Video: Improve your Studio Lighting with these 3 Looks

If learning or getting noticed is what you're really looking for, jumping in with people that are better than you is hands down the best investment you can make. For a lot of people coming out there that want to start doing some fashion photography, I guess what I want to ask is what's the key to getting such a deep image, an image that pops so much? Generally speaking, if you're, let's say for example, shooting beauty is always harsh light. Use hard light. Yep, it's going down. I know what you're thinking, but Ted, I thought soft lighting was what you were supposed to use for beauty lighting, not soft lighting. Well, guess what? You thought wrong. And here's why. Yes, soft light is great for beauty.
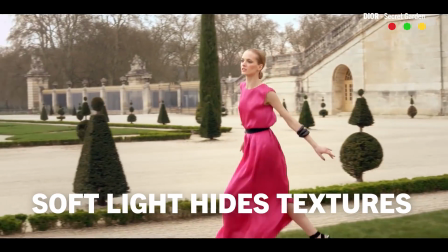[4:44]
As you already know, soft light is the quality of light that creates minimal and soft shadows, which is great. Soft light is going to be the thing that hides all those blemishes on your talent skin. It's gonna be the thing that fills in all those wrinkles. And if you've got like a crinkly shirt, soft light is the light that's going to be the one to kind of hide that. hard lighting is generally what you want to use for beauty or for fashion,
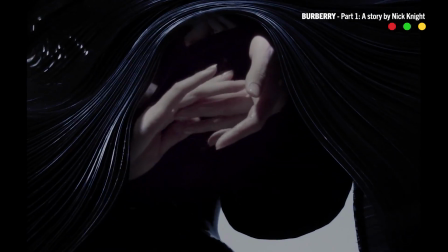[5:02]
or anytime that you want to emphasize angles or intricate details of a person's clothes. And no, we're not talking about taking the hardest light that you can use. We're not talking about lighting somebody with a laser pointer. We're talking about using a softbox or beauty dish like this.
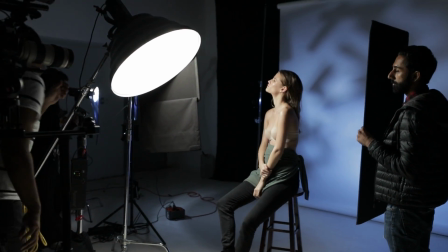[5:17]
We're talking about something like this that softens the light just a little bit, but it's still hard enough to create shadows and show detail.
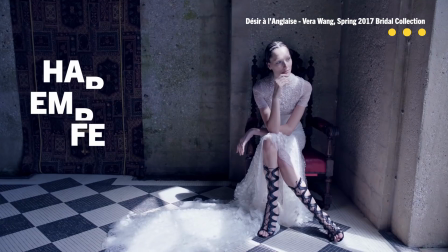[5:24]
Detail that will contrast your model's perfect skin or the silky parts of your dress that your fashion stylist ironed out in the same image. So, hard light is the only thing that's gonna get you there, that's gonna show you those details. So if you have a longer face, generally anything is gonna work with her,
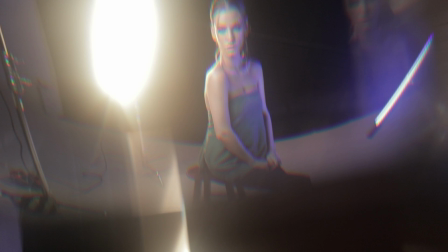[5:40]
but I would always shy away a little bit from the soft lighting if I can't get the contrast that I need, or if your studio is too small. Now, I know a lot of this might be kind of hard to visualize, so to see what we're actually talking about,
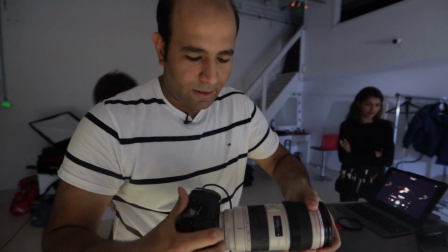[5:51]
I asked him to show me a real live shoot to actually show how these tips pay off in real life.
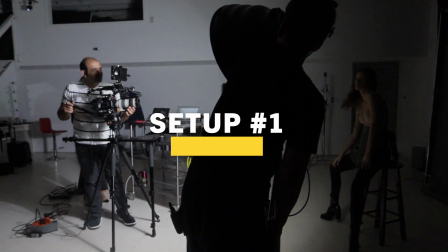[6:01]
With the first lighting setup, what were you going for? I thought, why not move the actual lights?
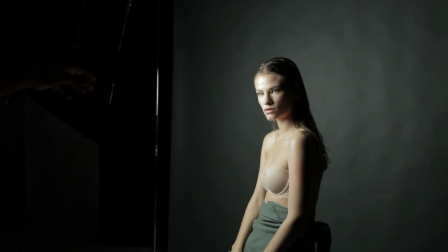[6:06]
And I started having my assistant complement the sort of serious, aggressive kind of vibe that the shoot was.
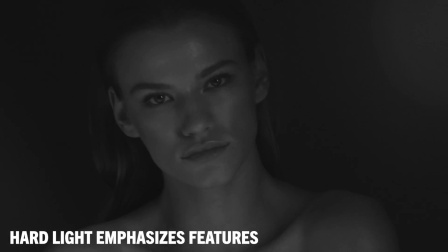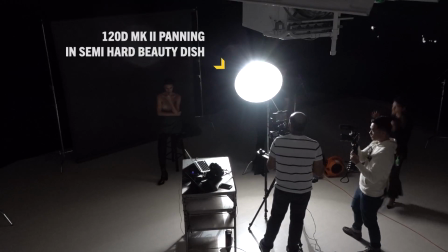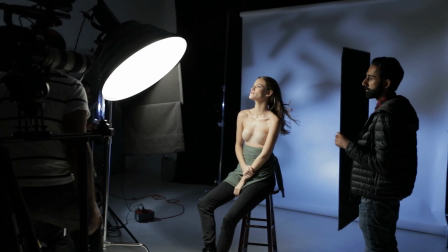[6:28]
We just finished our first lighting setup. What's up next?
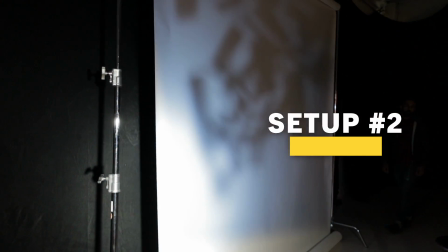[6:31]
Honestly, I wanted to mess around with a DIY Cocolores, which was made of gaff tape and just a blue gel.
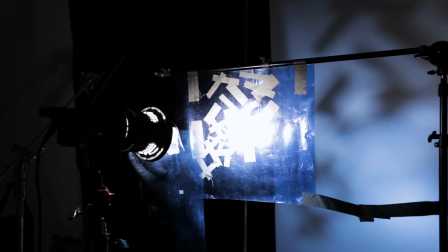[6:38]
Let me just say real quick, I love this DIY Cocolores. I just wanted to make it look a little bit more textured.
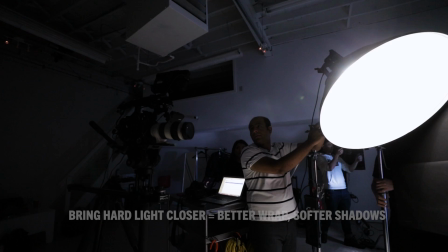[6:45]
I don't really want to blur her face, so I just got the beauty dish a lot closer to her face,
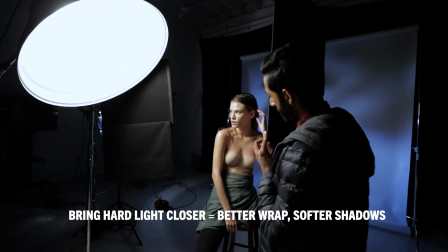[6:50]
and then that started creating a lot of really nice wraparound, but still maintain the harder light quality.
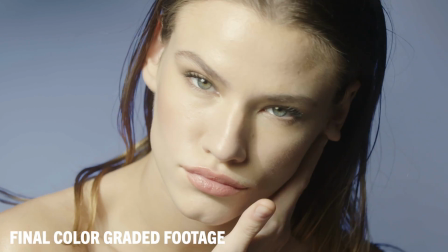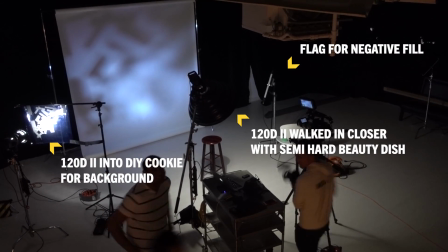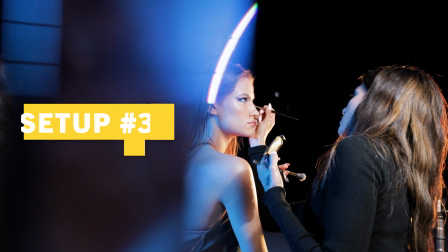[7:11]
For this third image, we went a little crazy. What were we going with here?
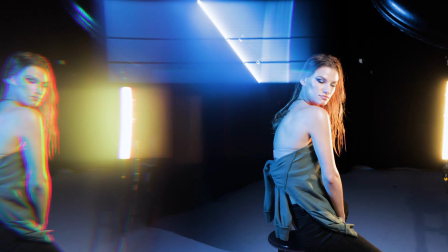[7:14]
The quasars are great at throwing colors, and the warm gold-ish on her back was produced by two tubes.
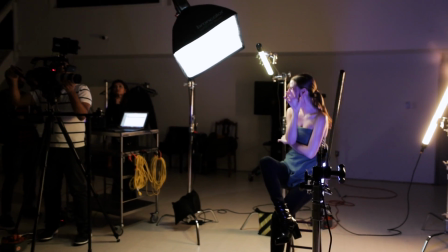[7:23]
And then from the other side, I wanted to not have her super yellow, so I just threw in a little bit of blue just to create a bit of contrast.
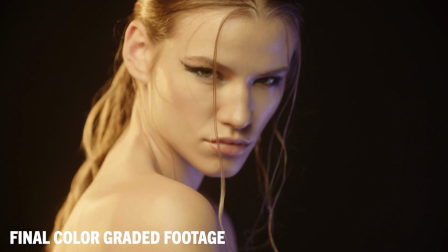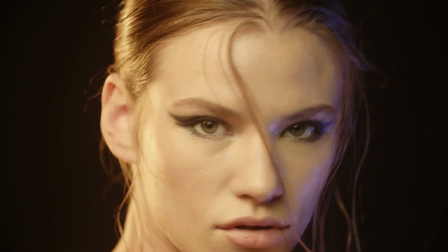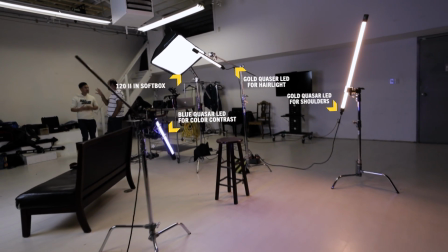So there you have it, a couple of quick setups for cinematic lighting and a couple of ways to invest your money so that you get the best and most stunning image possible.
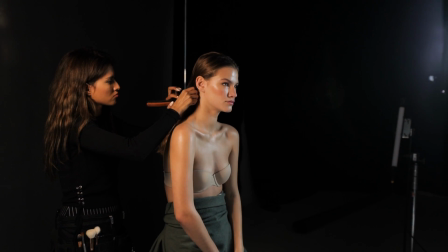[7:56]
Again, at the end of the day, it's all about your talent, your makeup artist, and your stylist. And honestly, being able to invest in those things first will give you the biggest return.
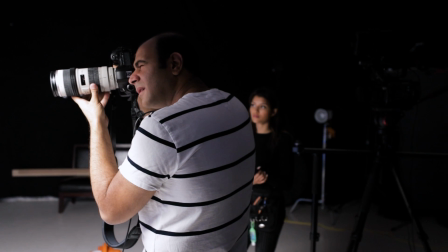[8:04]
You're not gonna be trying to hide blemishes or mistakes.
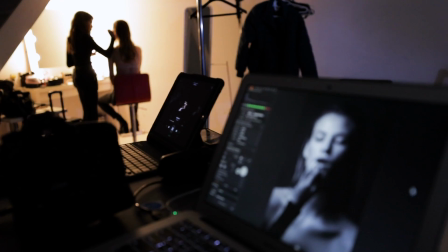[8:07]
You're gonna actually be opened up a little more creatively to be able to emphasize and focus things that look beautiful in front of the image and focus on what's already there.